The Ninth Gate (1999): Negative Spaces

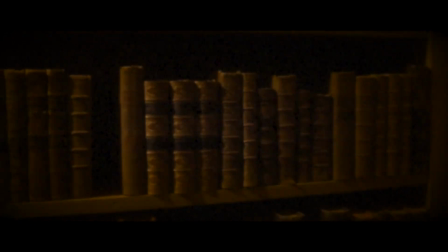0:05 The ninth gate employs a technique known as negative space,
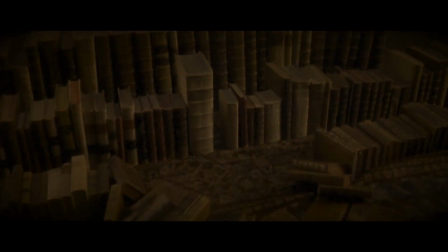0:09 where the eyes rest around or in between objects, where there is a void, openness, or emptiness.
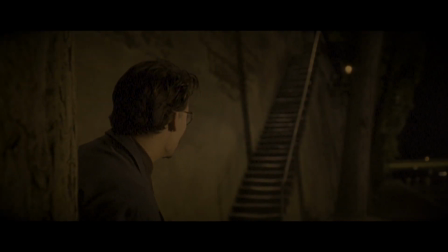0:16 We see it represented physically, in metaphor, and perhaps spiritually.
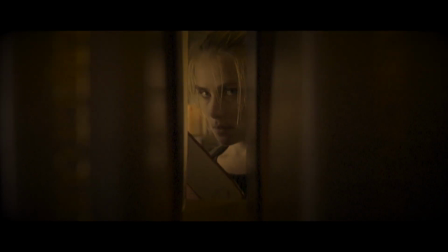0:21 Some examples are very obvious and quite on the nose, but others are very subtle.
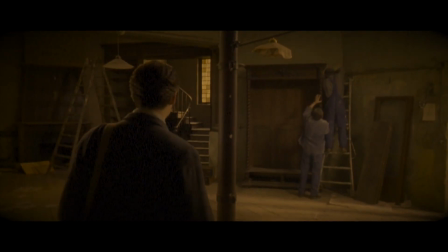0:27 In this video, we explore many demonstrations of negative space.
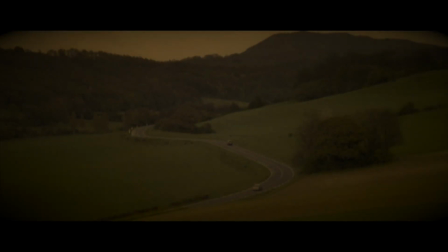0:32 The Ninth Gate, directed by Roman Polanski, was released in 1999 and loosely based on the novel The Club Dumas, written by Arturo Pérez-Reverte.
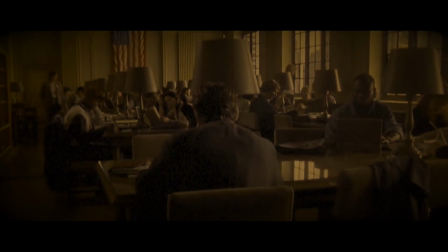0:42 The use of positive space in both photography and cinematography we consider the norm, and it goes unquestioned.
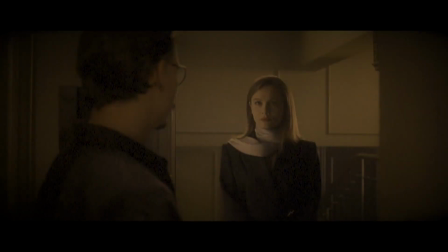0:51 Characters are introduced in frame by an open door, elevator, or enters the space from off-camera.
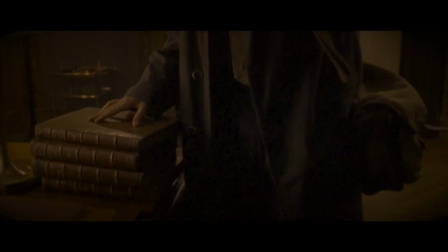0:58 It's not just people. Objects also fill space. It may be a motorcycle, sports car, or even frozen food.
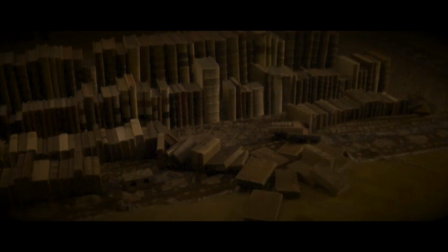1:07 They define the moment with the help of our eyes. Empty spaces can convey a message, a missing piece, a mystery.
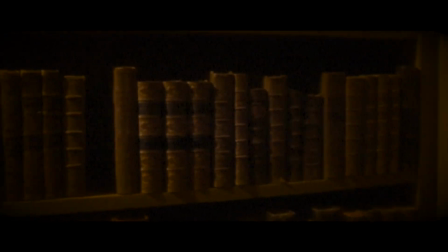1:16 Andrew Telfer's library kicks off the film before the opening credits, with an empty spot in his bookshelf.
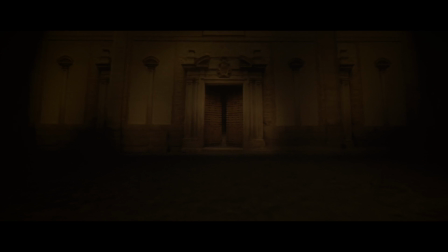1:23 With help of the credits, give hints what the mystery leads to.
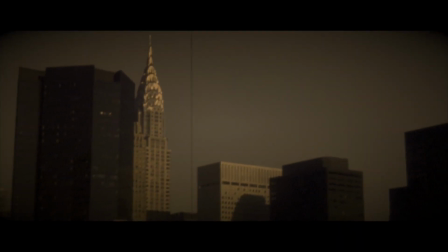1:32 Just before Dean Corso is introduced, there is an extreme wide shot panning over the cityscape,
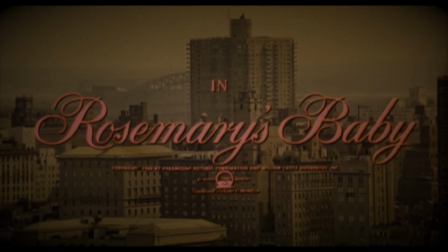1:38 perhaps homage to Rosemary's Baby, also directed by Roman Polanski.
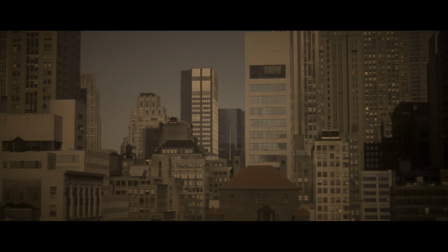1:43 It comes across as a very large portrait, something our eyes dart around to focus on.
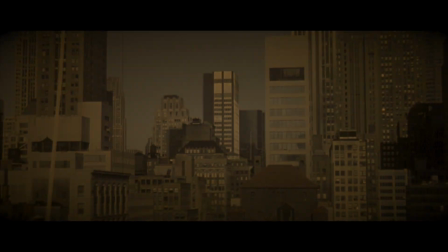1:49 However, the camera steps back and into a New York apartment.
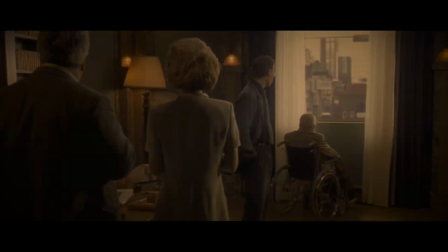1:54 Revealed is a man in a wheelchair who can do nothing but look between the curtains. What started as positive space outside becomes negative inside.
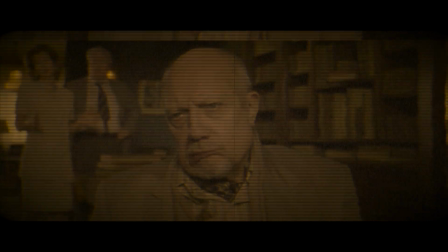2:03 It is the man in the wheelchair who is focused, looking into the void, far into the city, and he is also the one in the room who is most distressed.
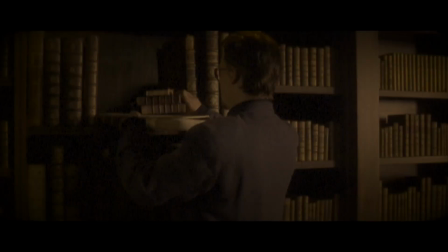2:13 Corso, in his bid to cheat his clients, cleverly makes his own negative space in the bookshelf.
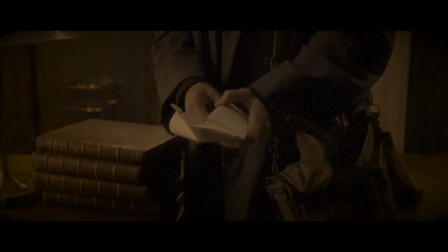2:19 With every piece he takes, he gets closer to pulling off his scheme.
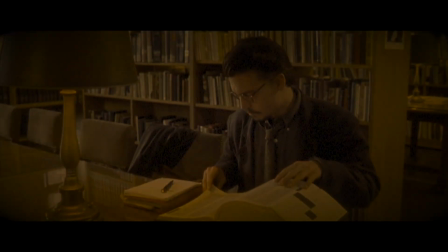2:25 In the city library, when Corso researches his book,
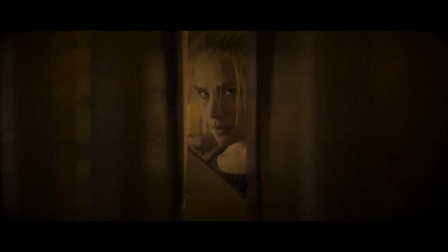2:28 he peers through the empty space in the bookshelf and sees the face of the girl before she fills the void with her own book.
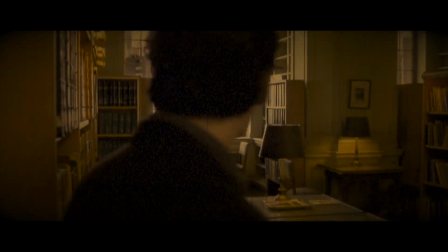2:37 This may be a subtle foreshadow, answering the origins of one of the engravings.
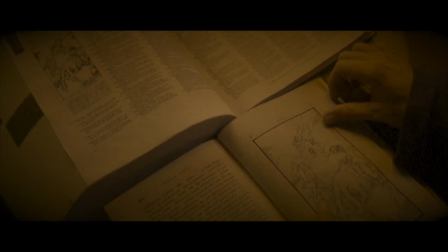2:42 Corso doesn't get the answer from inside the book, but from the space it once existed in.
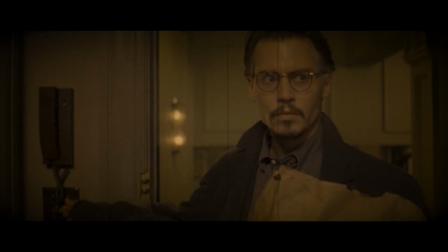2:50 Returning home, Corso discovers his apartment ransacked.
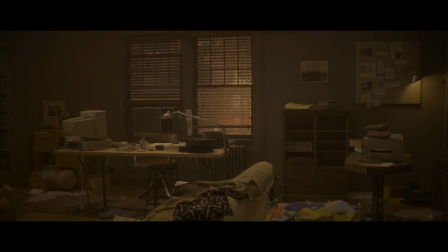2:53 This is an example of a metaphoric use of negative space, other than the emptied shelves along his wall.
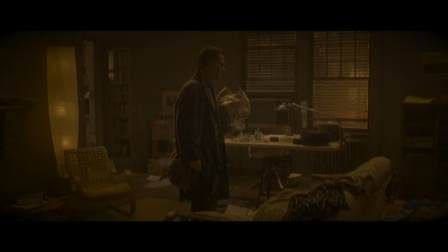3:00 Like many mysteries, there is a chase for clues, in this case a book.
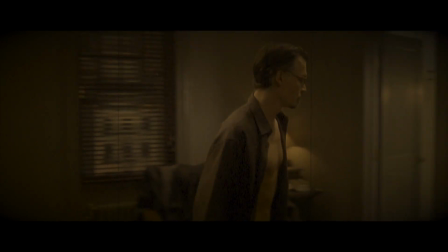3:08 Corso packs for his trip to Europe. There is a prop on his dresser that's so bland and empty it's easily overlooked.
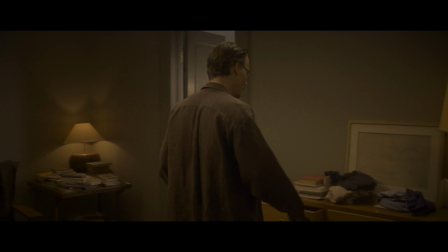3:16 It's the picture frame without a picture. While there are books and clothes everywhere, there is no decoration that either defines his past or his dreams, his future. This is a coy demonstration of a man living a void. How is this important?
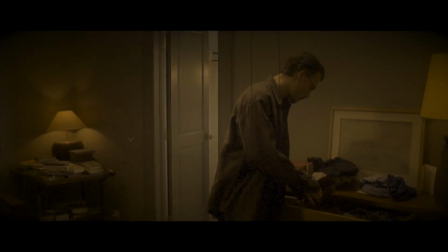3:33 As soon as we notice the frame, comes the doorbell.
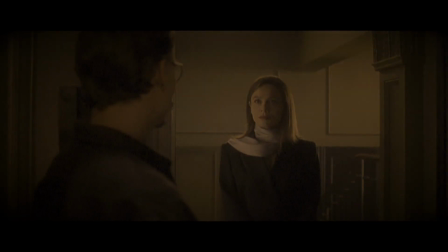3:39 It's Liana Telfer, and she's there to make a deal.
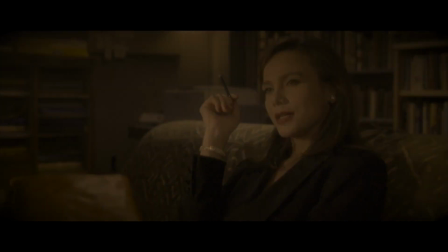3:44 Together, the room looks more orderly, more expected.
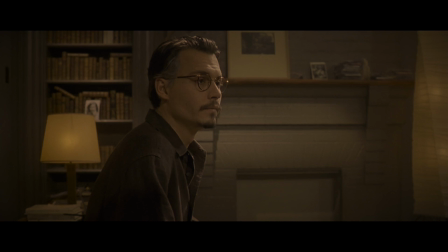3:49 There is a frame with a picture that partially fills it, and another with no backstory.
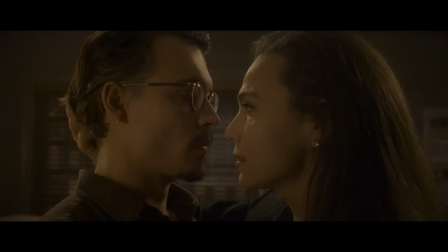3:55 After Liana attempts to bargain for her book back, she cannot find it.
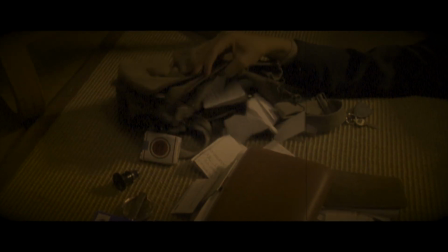4:00 In Corso's bag full of stuff, they are meaningless to Liana. It may as well have been empty.
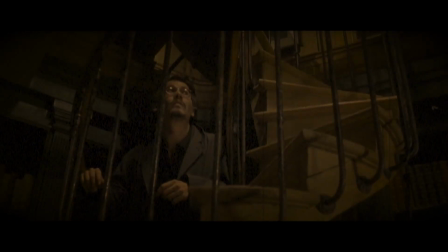4:07 When Corso stumbles on Bernie's body, the film teases us with a mystery between the positive and negative.
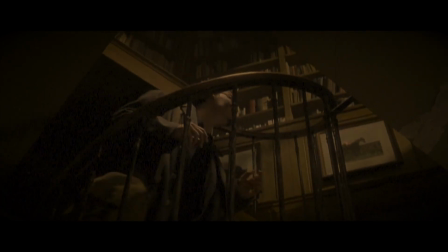4:15 Corso climbs the stairs to retrieve the book. Will it be there, or will it be missing?
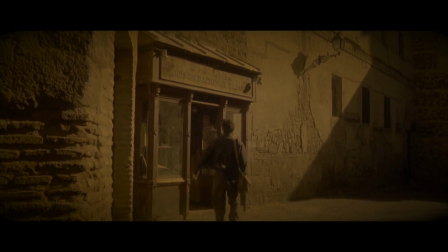4:24 In Toledo, Spain, Corso meets the Sinisa brothers, hoping they will authenticate the book.
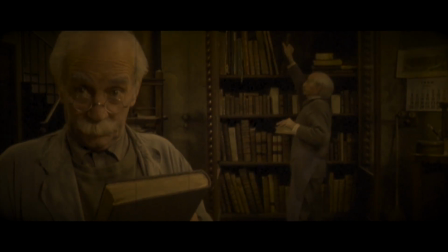4:30 One of the brothers is seen in the background, filling some space in the shelf.
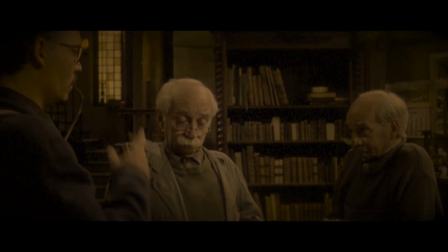4:36 Could this be a clue the brothers will answer questions, but only a little at a time?
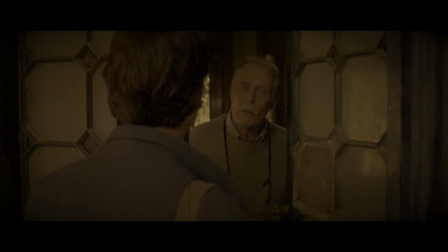4:42 Traveling to Portugal, Corso meets Victor Vargas.
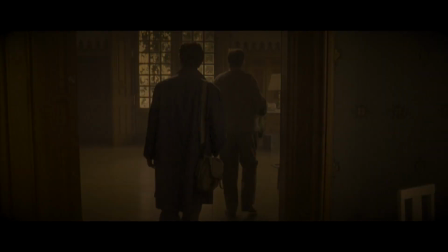4:45 Most of his estate, the meaning of his existence, is defined by negative space.
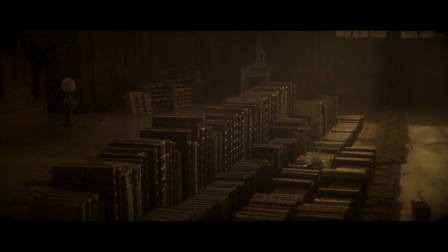4:51 His book collection, the Vargas Library, accentuates the meaning of his life.
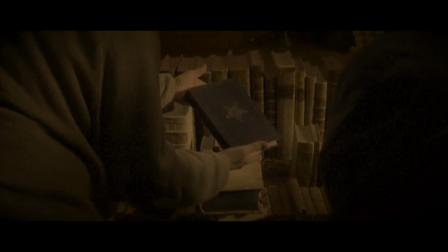4:57 Without his books, without his copy of the 9 Gates of the Kingdom of Shadows, he has little reason to live.
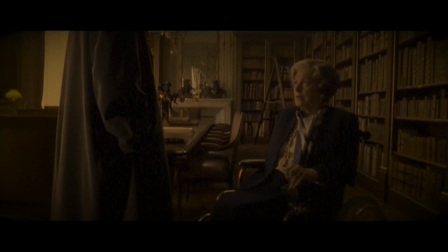5:04 In Paris, France, Corso interviews and gets ejected by the Baroness Kessler.
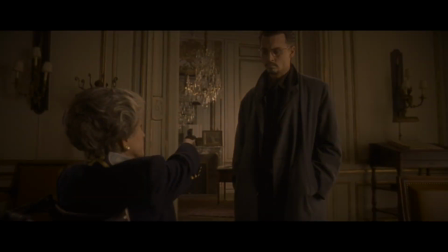5:10 Does her missing right hand represent negative space? It may if you visually see her using an invisible hand.
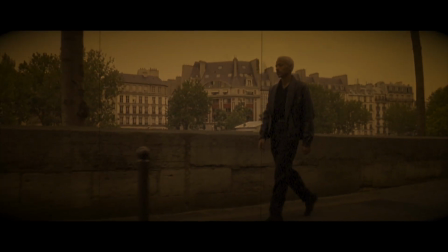5:19 Corso is tailed by Liana's bodyguard. He tries to outweight him inside a pub.
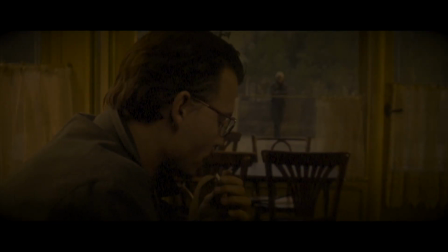5:25 Staring out the window, Corso wants to see negative space outside.
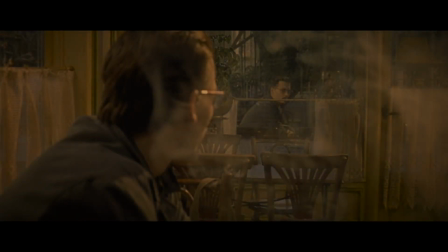5:30 He hopes the sidewalk is emptied of mustached men in cropped platinum hair, but Corso can't get away.
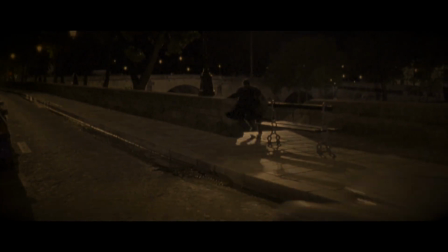5:38 He scrambles when the mustached man chases him.
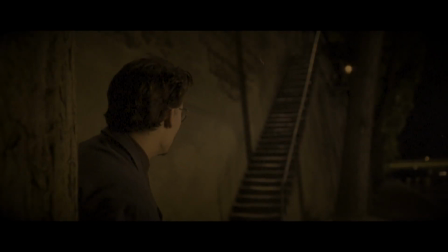5:41 At the bottom of the stairs, the open negative space at top represents escape and safety,
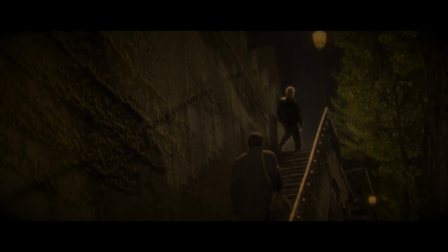5:48 but the mustached man appears from the left. The positive space represents danger, and Corso must retreat and ends up in a wrestling match before the girl rescues him.
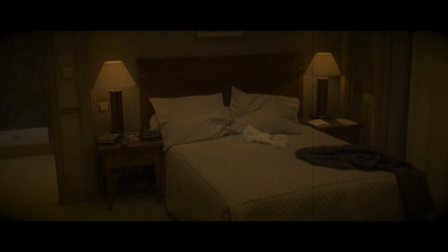6:01 Trading negative and positive spaces in the same scene,
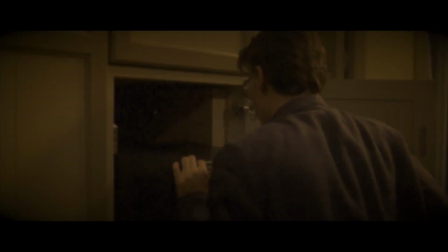6:04 the girl disappears from the bed, and Corso finds a hiding place behind the minibar.
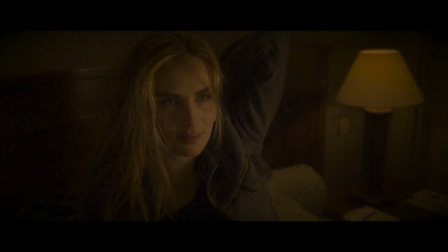6:10 This continues the image of the girl's elusiveness while setting up the future for the book.
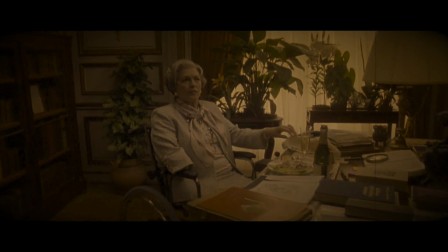6:18 After Corso's second visit to the Baroness, surviving murder and arson,
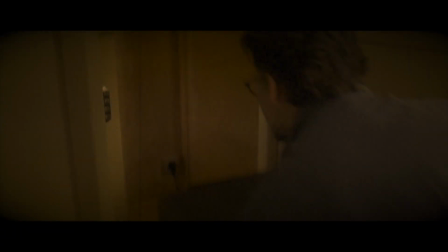6:25 he retreats to his hotel room and finds his book stolen from behind the mini-fridge.
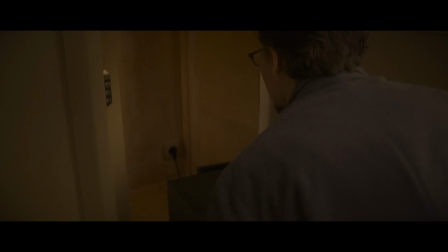6:31 This is another example of a metaphoric negative space. The book is no longer in Corso's possession.
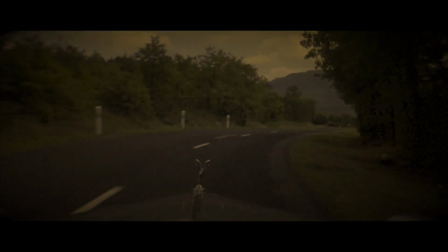6:39 Corso's chase after Balkan through windy roads. What's ahead of him is uncertain and filled with perils.
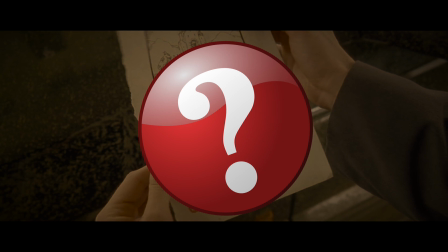6:48 Before we get to the final example of negative space seen in the Ninth Gate, like,
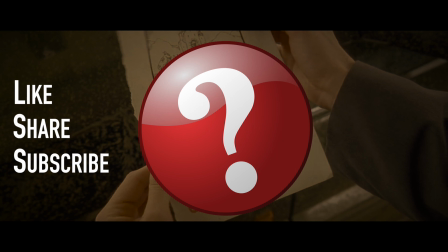6:54 share, or subscribe if you enjoy this video and want to see more content like this one.
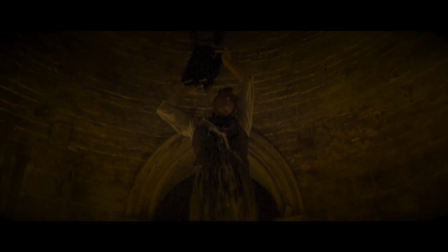6:59 Boris Balkan's ritual to open the Ninth Gate failed because he was missing the legitimate ninth engraving.
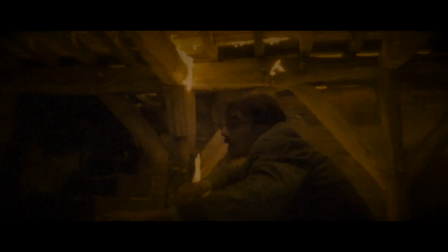7:06 This missing piece voided his incantations, and he was burned alive for just having a glimpse into the Black Book of Death.
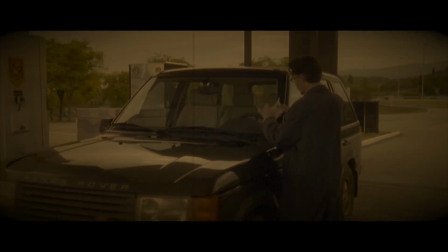7:15 Surviving the fires at the castle, Corso returns to Toledo, Spain when the girl gives him a final clue. He travels the same alleys, hears the same voices, but the bodies are missing.
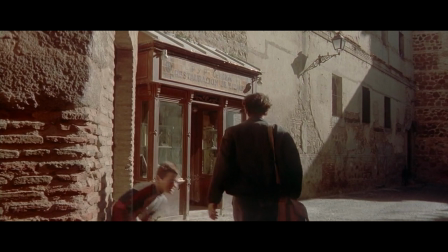7:27 First is the little boy who answers his mother's call. His voice is heard, but he is not seen.
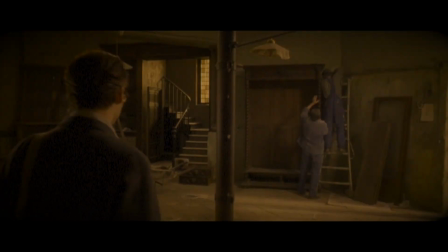7:34 Inside the book restoration shop, the Sinisa brothers are missing,
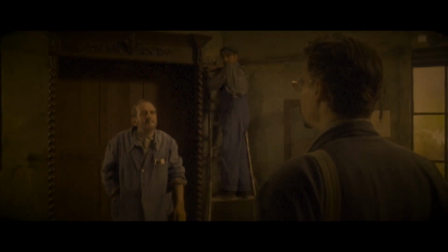7:39 replaced by another pair of twins who look strikingly familiar. As the emptied bookshelf is pulled from the wall behind it,
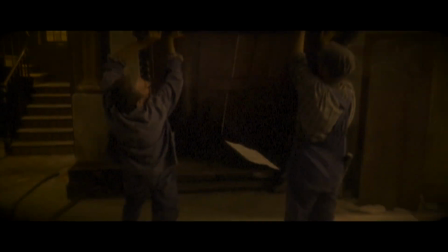7:47 a piece of paper glides off the top like a paper airplane and lands at Corso's feet.
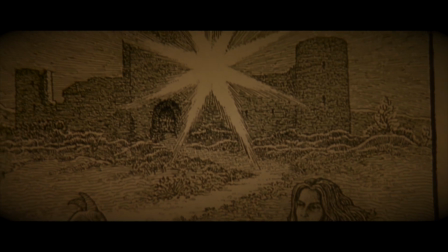7:53 The empty bookshelf gives up the final piece of the puzzle.
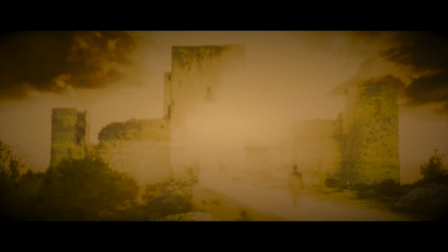7:56 As Corso walks to the castle doors, the positive image becomes quickly overexposed, turning negative.
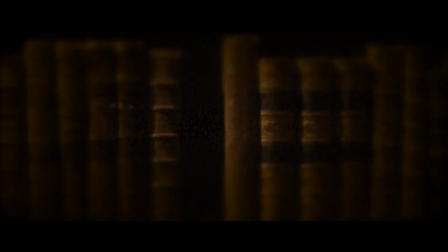8:05 Let me know in the comments below,
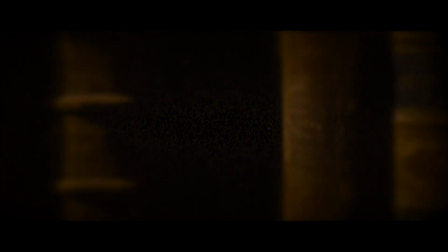8:07 do you think the use of negative space was an important aesthetic design of the film or plainly coincidental? This is Mr. G of Synergy saying, the difference between a mini fridge and a mini bar is about $6 a bottle.